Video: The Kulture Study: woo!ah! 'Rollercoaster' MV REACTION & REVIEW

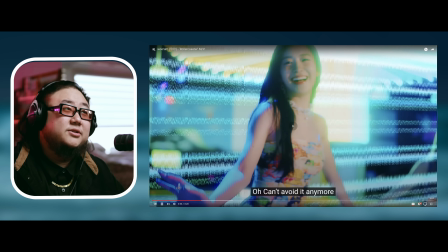697s
I thought this was a very interesting choice they
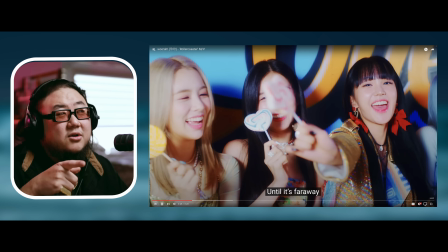703s
do a lot of interesting I think shots in this video if you notice that shot that shot there's a lot of
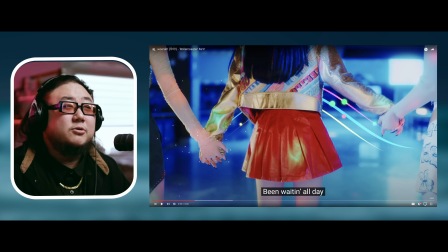713s
they're trying to sell emotion in this video and I think they personally do a really amazing job of it it really tugs at the heartstrings um like look at if you stop on certain shots
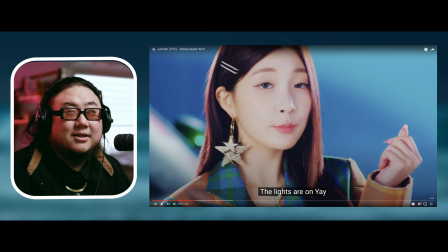724s
like if you stopped on that shot of everyone holding hands that looks nice but there's also a lot of like
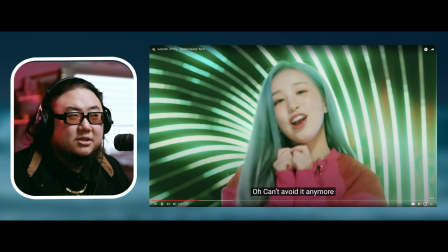730s
intimate shots a lot of close-ups a lot of close-ups
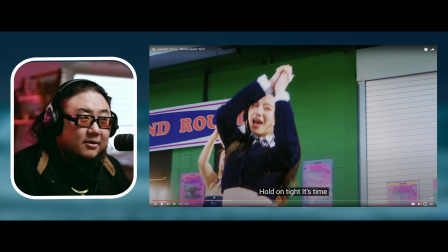737s
and then this shot is what really got me this is not a shot you see often
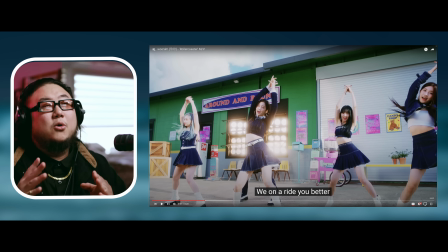744s
in k-pop videos so on the drop you cut to one this side angle obviously uh cameras
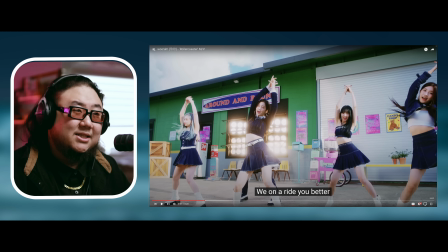752s
are oftentimes in front of the subject and especially for dance this is an unflattering angle for especially for like the formation of their dance it's literally hiding a member uh behind them right so why do this but it's a good choice that they did this why because it's giving
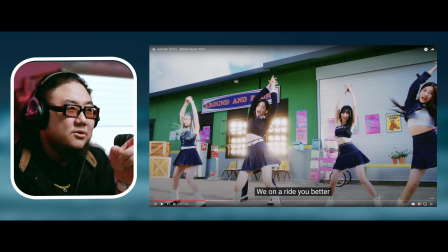770s
you and and look at her winking too it's giving you the feeling like what what does really well is not just that like they sing emotion really well they they're producers whatever producers
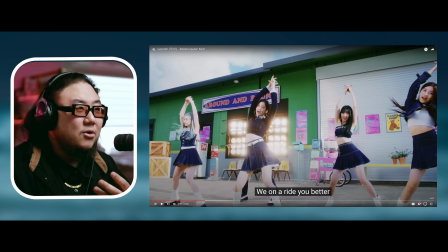787s
uh their a and r's uh use or whatever it is whoever is the master behind this they know how to manipulate their audience and really like catch you off guard with your
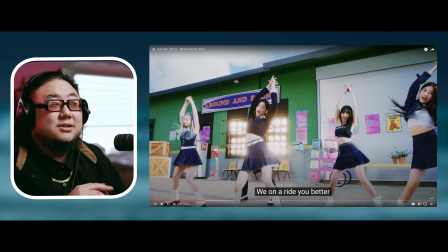798s
with with uh certain things and i think a lot of single
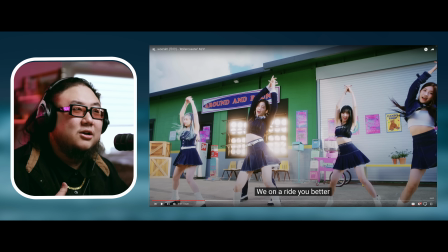804s
b-side enthusiasts can agree they're just sonically so so satisfying to listen to and um I feel like this is a visual version of that this is like them trying to personify like like like you know that like feeling
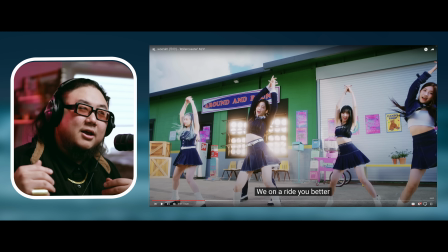822s
of locking eyes with someone and then like your heart skips a beat it
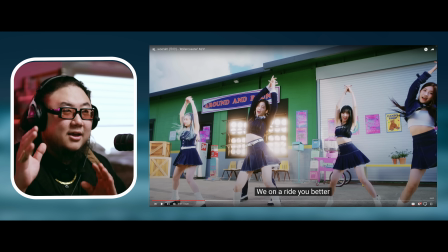828s
flutters that's what they're like personifying like it's the fact that it's like angled like this
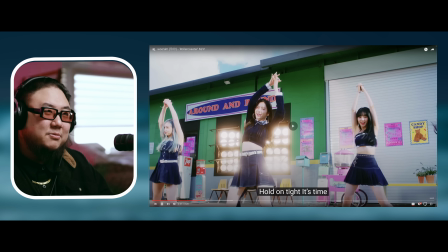834s
it's weird it's kind of like supposed to be like and then they literally pull
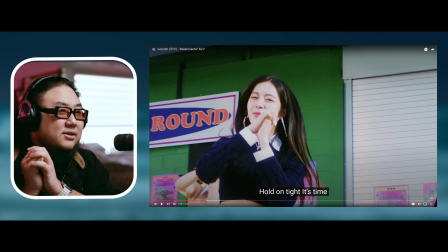839s
you into her face and then she says hold on tight it's time like it's like she literally
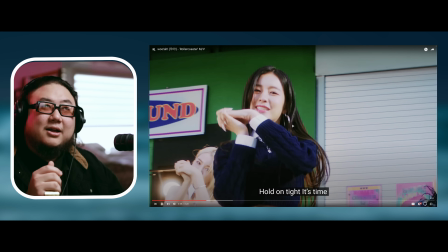845s
pulled you in you know that
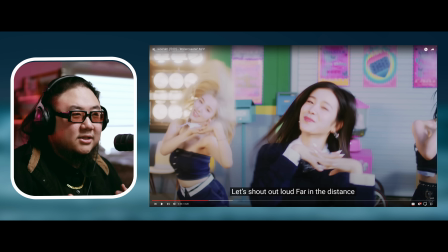850s
they're trying to make the scene look much more intimate and romantic so that when the audience is watching it
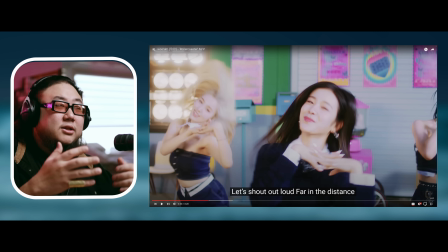856s
you're drawn much more into it you're like sucked right into it that is such such great great
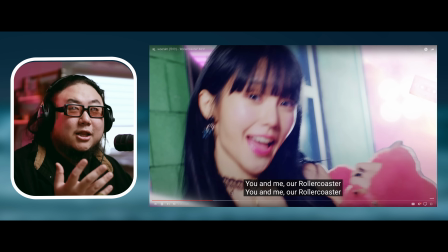865s
shot selection directing
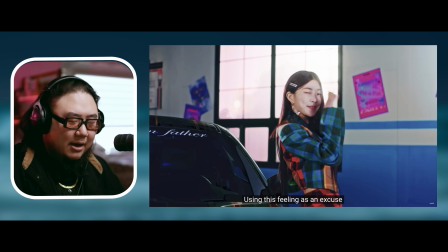870s
oh that move hold on
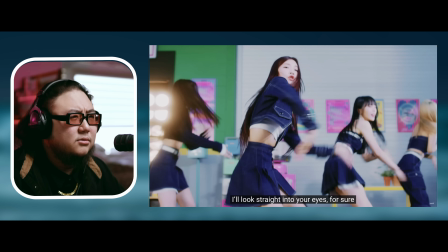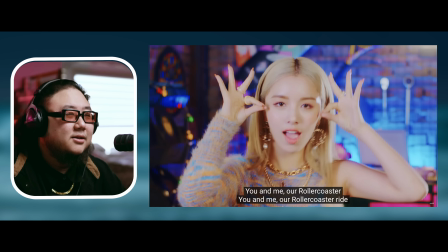878s
whoa
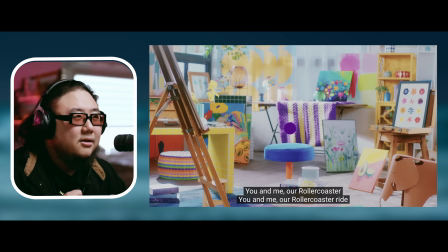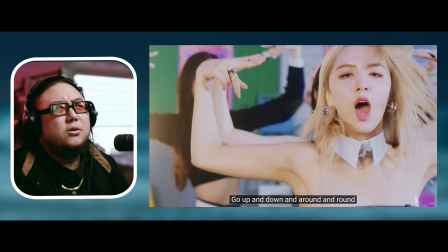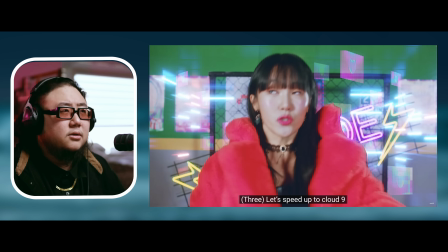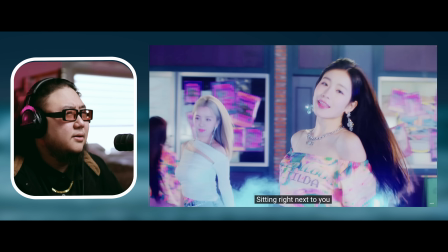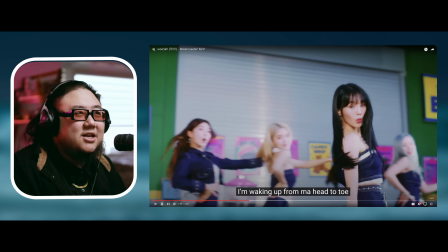905s
and then we smoothly just changed i think it's the exact same set
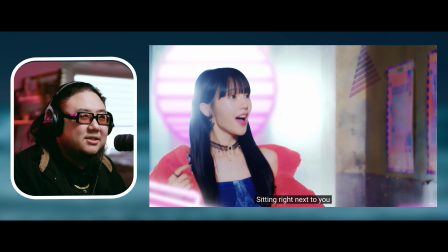911s
it's the exact or or no it's not the exact same set but they just completely changed the color tone
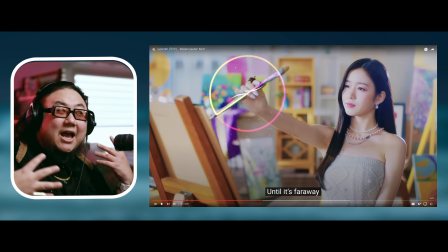918s
to match the sound it matches the sound wow like
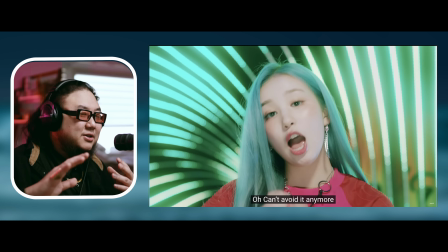927s
this pre-course is a lot cooler so then they introduce like that bluer set wow wow
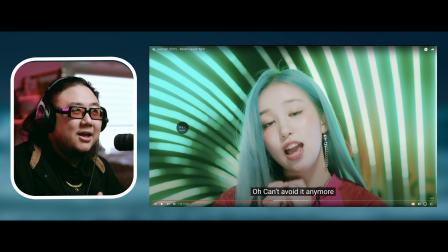935s
and then literally the shot to her